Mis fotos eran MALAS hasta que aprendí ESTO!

Hay muchos videos donde enseñan esquemas de iluminación o incluso trucos para poder lograr una iluminación cinematográfica, pero casi nadie habla de un concepto que todos deberían conocer para poder mejorar su iluminación y poder resolver cada desafío que se presente a la hora de cumplir con un propósito cuando estamos iluminando una foto o una escena.
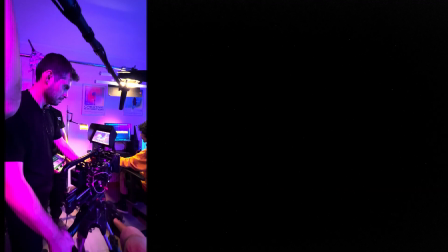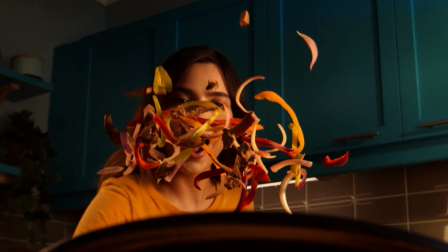Mi idea con este canal es que aprendas a descifrar por tu propia cuenta cómo lograr lo que estás buscando entendiendo el porqué de cada cosa, y no que sigas fórmulas generalizadas que no siempre van a funcionar. Este concepto del que te hablo es la ley de la inversa del cuadrado de la distancia o la ley del cuadrado inverso. Suena complejo, pero es más fácil de lo que crees. Si alguna vez tuviste que iluminar varios modelos o varios elementos y te diste cuenta que la luz no incidía con la misma intensidad sobre cada uno de ellos, es debido a la ley del cuadrado inverso. Para explicarlo de manera sencilla, esta ley lo que nos dice es que la intensidad de nuestra luz va a disminuir inversamente proporcional al cuadrado de la distancia que hay entre nuestra fuente de iluminación y lo que estamos iluminando.
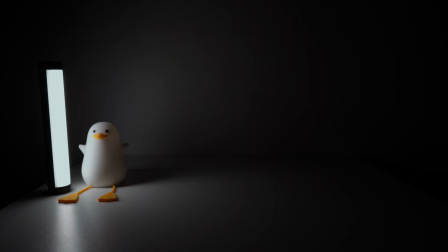69s
Veámoslo de manera más práctica. La fórmula dice que la intensidad de la luz es igual a 1 dividido entre la distancia elevada al cuadrado. Para entender el concepto podemos tomar como referencia cualquier unidad de distancia relativa al tamaño de nuestra fuente de luz y lo que estamos iluminando.
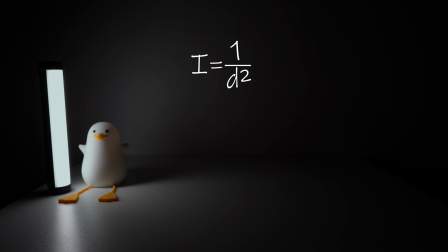84s
Para efectos prácticos vamos a llamar a nuestra unidad de medida metros. Empezamos con la primera distancia. 1 dividido entre 1 al cuadrado es igual a 1. Tenemos la intensidad de la luz completa al 100%.
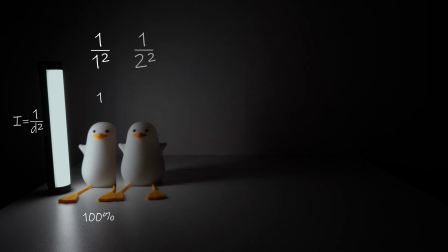96s
Pero ¿qué pasa cuando nos movemos al siguiente metro? 1 dividido entre 2 al cuadrado es 0.25. Tenemos solo el 25% de la intensidad de la luz. En el siguiente, 1 dividido entre 3 al cuadrado es 0.11. Tenemos solo el 11% de la intensidad en el tercer metro.
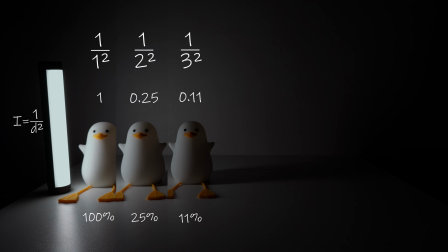114s
Entonces desde ya podemos ver que a medida que vamos avanzando en las primeras unidades de distancia, la intensidad disminuye bruscamente. Veamos qué sucede después. 1 dividido entre 4 al cuadrado es 0.06, 6% de la intensidad. 1 dividido entre 5 al cuadrado es 0.04, 4% de la intensidad.
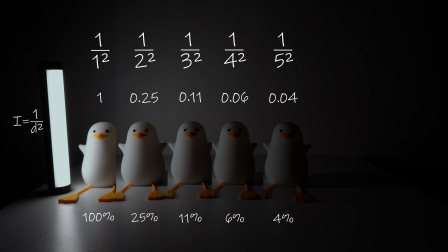132s
Podemos notar que desde aquí la intensidad solo disminuyó en un 2%, ya no es una pérdida tan brusca como la de los primeros metros. Avanzamos. 1 dividido entre 6 al cuadrado es 0.027, tenemos el 2.7% de la intensidad de la luz.
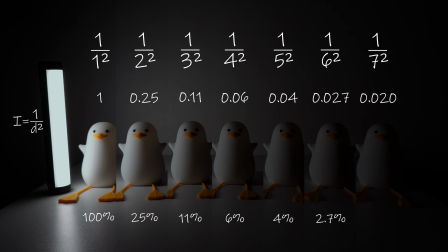148s
1 dividido entre 7 al cuadrado es 0.02. Tenemos el 2% de la intensidad. Solo disminuyó 0.7% la intensidad cuando nos movimos del metro 6 al metro 7. Ahora, ¿para qué nos sirve saber esto? Veamos su uso práctico.
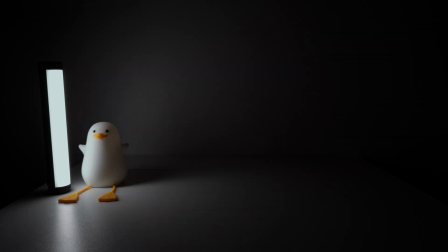164s
Del ejercicio anterior podemos concluir que la intensidad disminuye bruscamente cuando nos movemos cerca de la luz, y disminuye muy poco cuando nos movemos lejos de la luz.
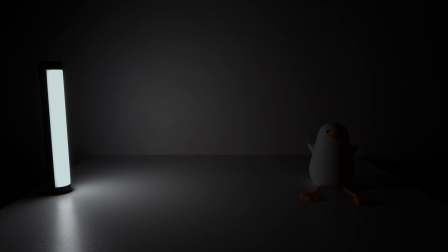173s
Y es en esto en lo que necesitamos profundizar. No tenemos que aprendernos los números, ni las cantidades, ni los porcentajes. Supongamos que tenemos que iluminar a dos modelos que están situados a distancias distintas de nuestra fuente de iluminación,
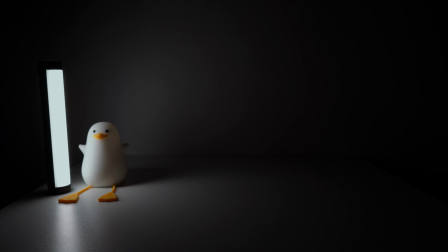184s
y queremos que la intensidad de la luz que incide sobre ellos sea igual o lo más parecida posible. Lo que tenemos que hacer en ese caso es ubicar a los modelos lo más lejos de la luz que podamos y trabajar la exposición a partir de ahí.
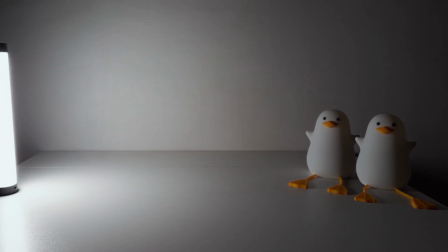197s
De esa manera el cambio en la intensidad en cada uno de los modelos será imperceptible.
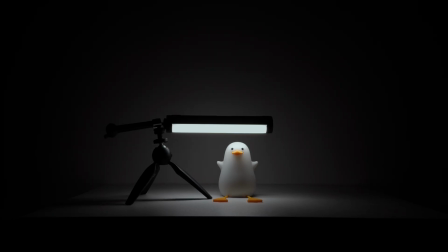201s
Esto que estoy diciendo no significa que ubicar al modelo o al talento cerca de la luz sea incorrecto. Todo siempre dependerá de los objetivos que estemos buscando en nuestras fotos o videos. Hacer fotos con la luz cerca del modelo está bien si nos da el resultado que estamos buscando,
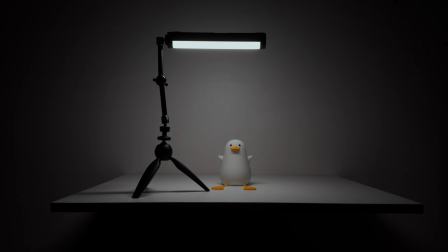215s
pero si en algún momento necesitamos que el modelo reciba una intensidad de luz parecida de pies a cabeza, solo debemos alejar la fuente para que el modelo quede siempre en el área donde la intensidad disminuye muy poco.
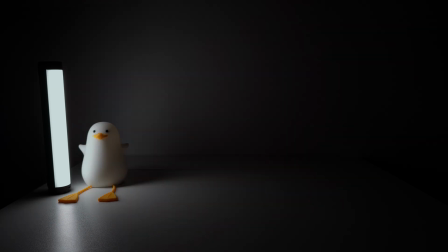226s
Si alguna vez tenemos que filmar a una persona moviéndose en un espacio determinado y queremos que la exposición en su piel no cambie,
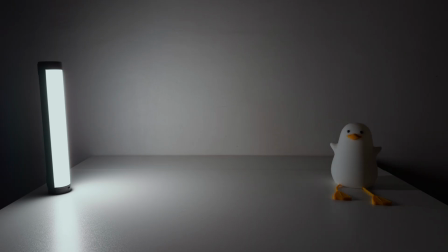232s
debemos ubicar al talento lejos de la luz, que se mueva siempre en el área donde la intensidad de la luz disminuye de manera imperceptible, y a partir de ahí compensaremos lo que debamos compensar en cuanto a potencia y modificación de la luz.